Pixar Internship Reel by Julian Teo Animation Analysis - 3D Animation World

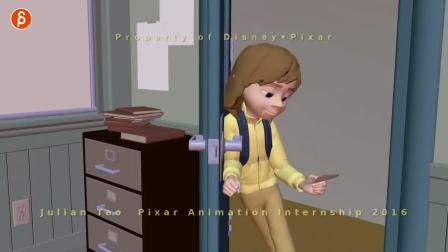[5:35]
it's so cool i love how she's completely looking that's a
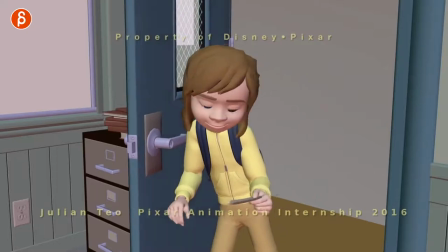[5:39]
wrong spot there looking at this and has a slow blink and you can
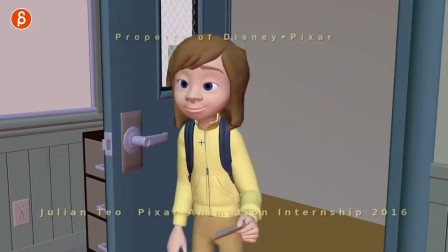[5:44]
see how the eyelids are still covering her pupils just enough she's not you know fully freaked out or she's kind of in her own zone she's kind of more
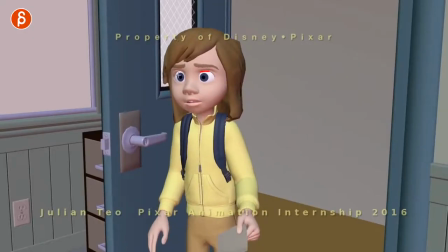[5:53]
relaxing her look and then when she realizes whoa what's going on enough of the white above the pupils exposed to give that a bit more of
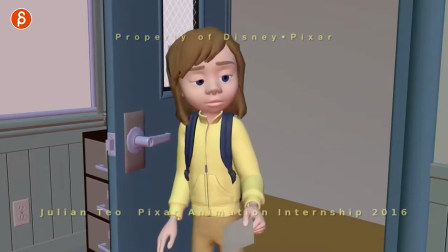[6:00]
a freak out a bit more of a tense look there that and it's so cool also how the eyebrows go down for a bit of a more
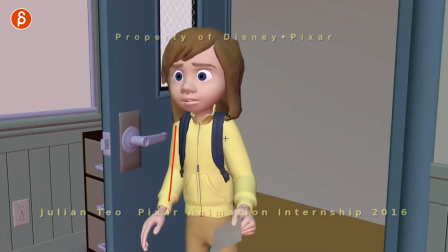[6:08]
concerned look just enough of a change and you can see how there's nice offset in her arms let's just watch this here how they go down
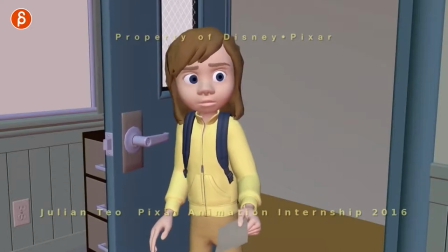[6:17]
so good that little take a little tension there but then she focuses right away on wait a minute this is wrong this drops this goes up and
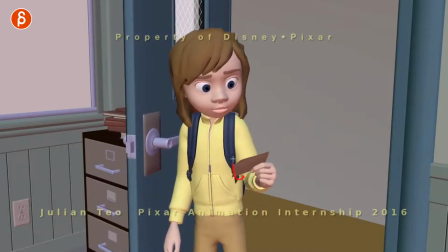[6:25]
again the detail work on the paper you can see how it kind of flows up and then down and of course my favorite part so she looks like wait this is not where i'm supposed to be and have a little bit of a look up on the head with a little bit of
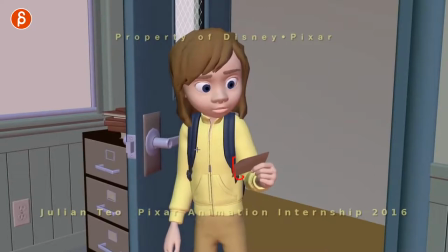[6:39]
a relaxation in the mouth and the nose you can feel like that section of the body of the body of the face is elongating a little bit
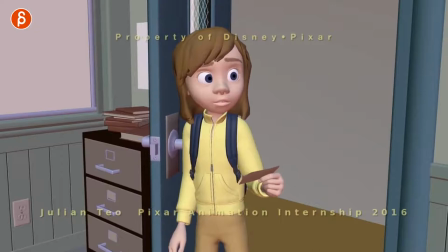[6:47]
and as the head goes up eyebrows continue that move eye dart here to kind of still show the processing of the information of wait where am i and it's so awesome here you got the door closing in right pushes the arm you can see how the arm goes back and i love how
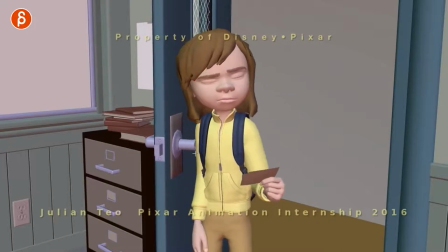[7:04]
it kind of affects her there more there's more of a early blink at this point and that's the part that kind of wakes her up so
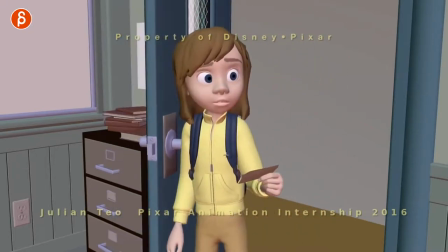[7:12]
as she comes in yeah yeah yeah wait wait where am i and then she's completely not lost but it's a sense of i'm relaxed and then where am i and this is now the the fear the embarrassment whatever you want to put into your character at this moment but someone go oh this is not where i'm supposed to be and you can't in that zone and the door comes in and smacks her out of that moment it's such a cute right
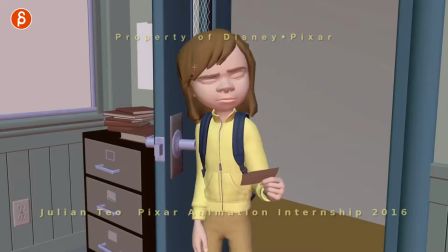[7:35]
there such a cool thing where it's not a complete change but it kind of snaps her out she's aware of this puts the hand
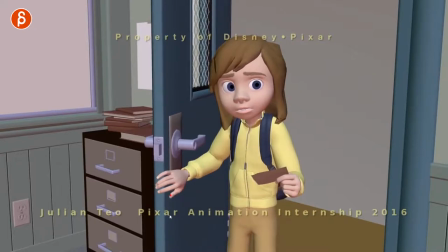[7:42]
there with a nice little post change in the fingers you can see how the thumb here comes in and grip kind of tightens but then after that she goes straight back into that moment of you can imagine she comes in and there are a ton of people maybe it's maybe it's a meeting and they all look at the door like why is this person coming in she goes and then she gets kind of bumped out of that but goes straight back into oh oh sorry she's still fully aware of what's going on around her so now that she wants to go i like that little
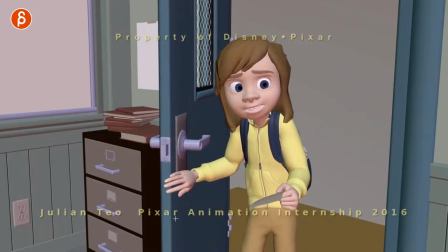[8:12]
again detail how the fingers go over the edge of the door kind of slides over
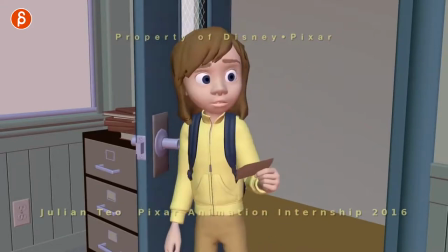[8:17]
there again you got nice little animation on the paper especially on the bump
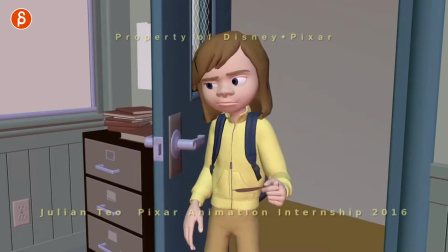[8:21]
you can see there that bump has a bit of a messier arc because it kind of bumps her out at that state but then
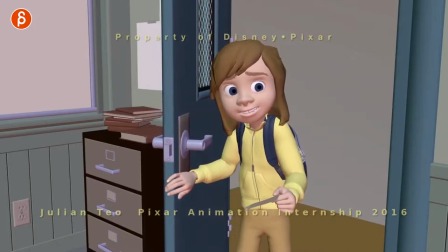[8:31]
it comes back into a nice settle you can see that in the paper it's watches in real time it's so nice it's a little quick arc because of what's happening and then a slower saddle and a relaxation in that arm. Watch this. So good.
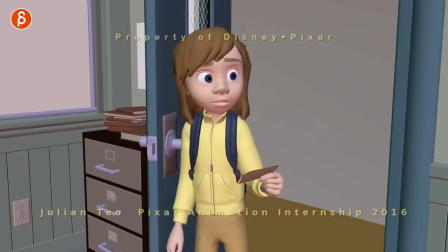[8:48]
Then moves back and again this little sidestep that she does right there and then I love this here.
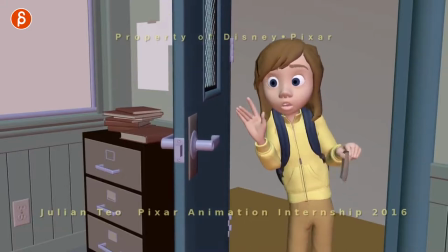[8:56]
A little side to side step and gets ready to get out of there with a little bit of a cute finger animation and I love this here.